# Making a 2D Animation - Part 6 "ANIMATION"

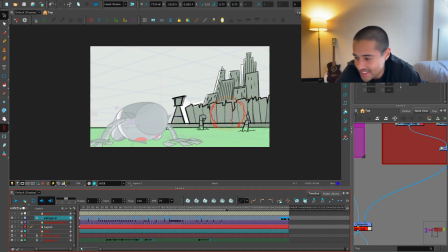It's me again. Let's finish this animation. Let's finish this thing.
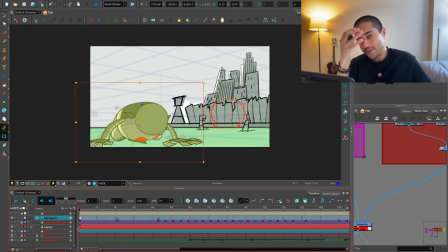I was going to edit the videos in the plan, and I was remembering the first video. Like I was like, I'm going to finish this in one day. Fuck. Okay, let's finish this. So this dude is, oops, standing. Whoop.
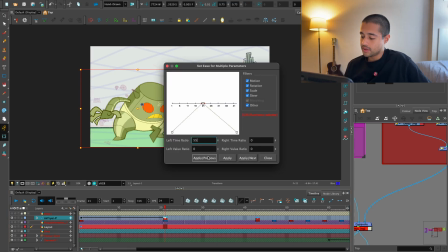So I'm slowing into this pose, and also slowing out from this pose.
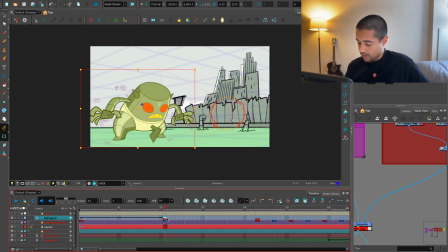Need more time here. Maybe here in the middle, I can move a little bit to this side. So weight comes that way and then turns that way.
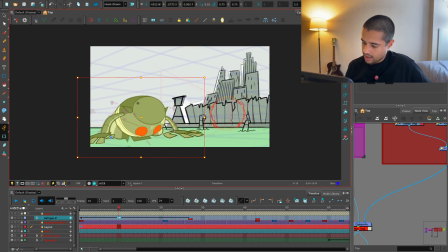Boom. So on this side, twist and moving the character.
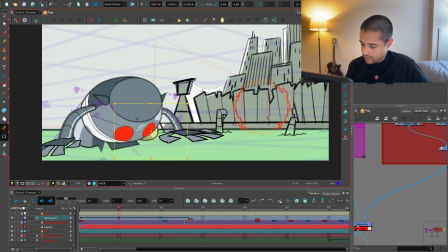This leg here is going to turn into this leg here. Boom. So I'm flipping here always.
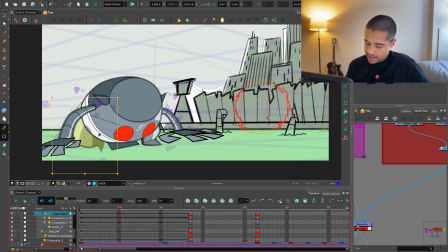And all the support of this leg is still on this knee, so I'm keeping the same shape here. Maybe moving a little bit towards that side, also the body, moving the body like that towards that side.
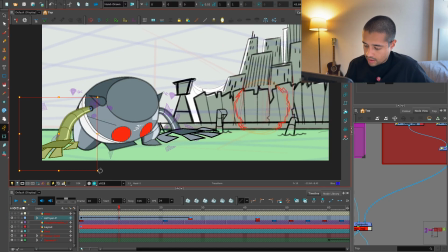Maybe the arm stays there also at the same point of, oopsie, okay, need to key this. So the arm can stay, oopsie, let me block everything that is not a stir fryer.
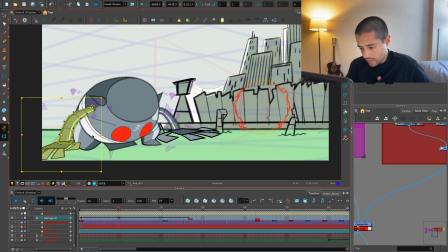So yeah, this shoulder will follow the body of this dude. It's connected there between those two lines.
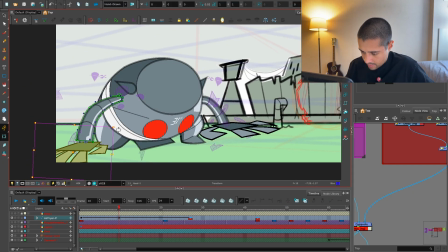But still I want to feel place here on the ground.
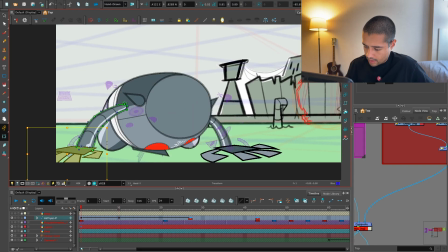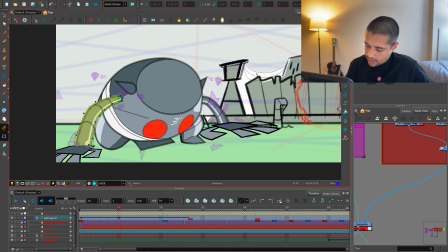And then this, I still want to be like here.
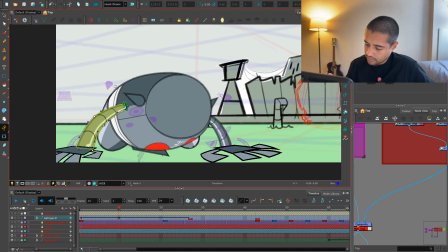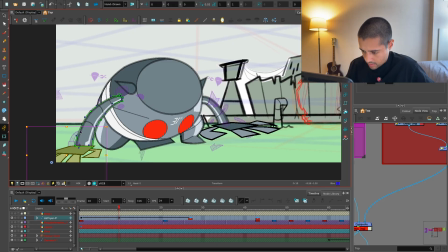Maybe this goes a little bit like this.
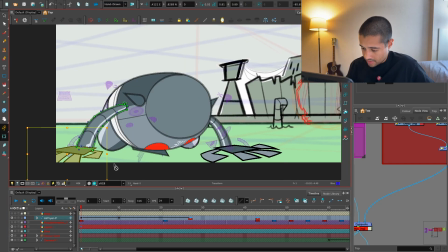I'm trying to track the shapes.
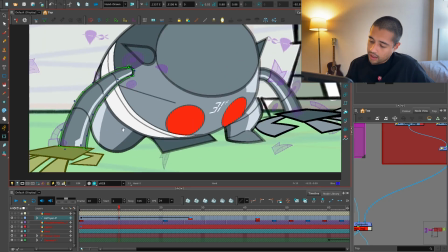I mean, tracking like the angles of these pieces, so it feels like it's staying at the same position.
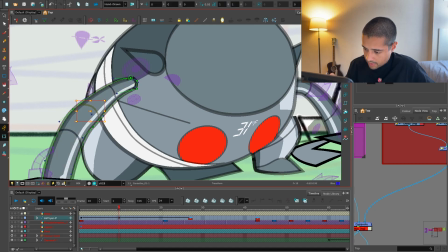Soft. This make these shapes a bit more softer. There you go. So I'm doing a combination between pose to pose and straight ahead.
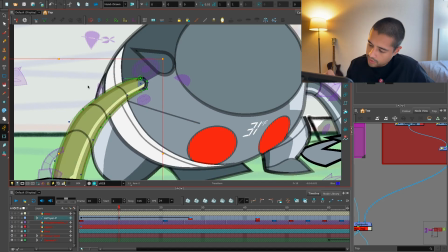And because I already put the time on the key poses, I'm confident that this animation is looking good.
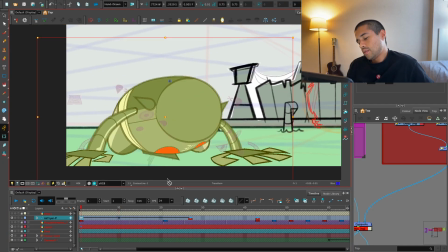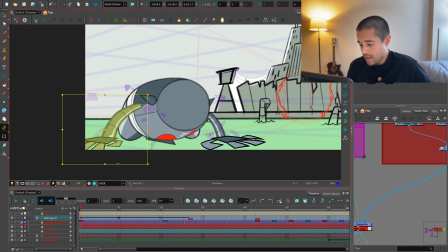Say my name and sound so sweet. So for everyone who doesn't know, when I work, I listen to music.
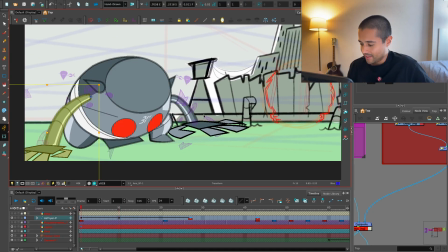So if you hear me singing like crazy, it's because of that.
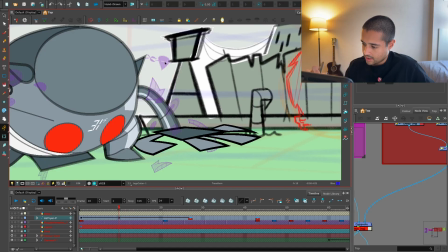So there you go. This leg comes like this. The color of these legs reveals about there.
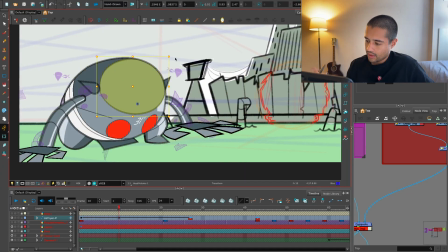Maybe I can reveal a bit of that part. Overcomplicating stuff.
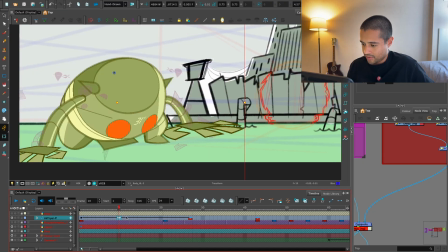There you go. Boom. So it's going that way and then that direction. This thing turns also a bit that way.
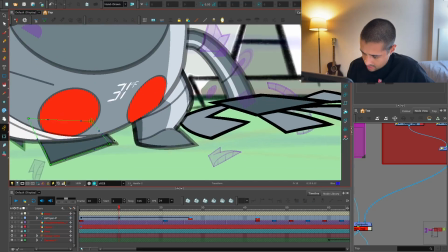And this turns this way.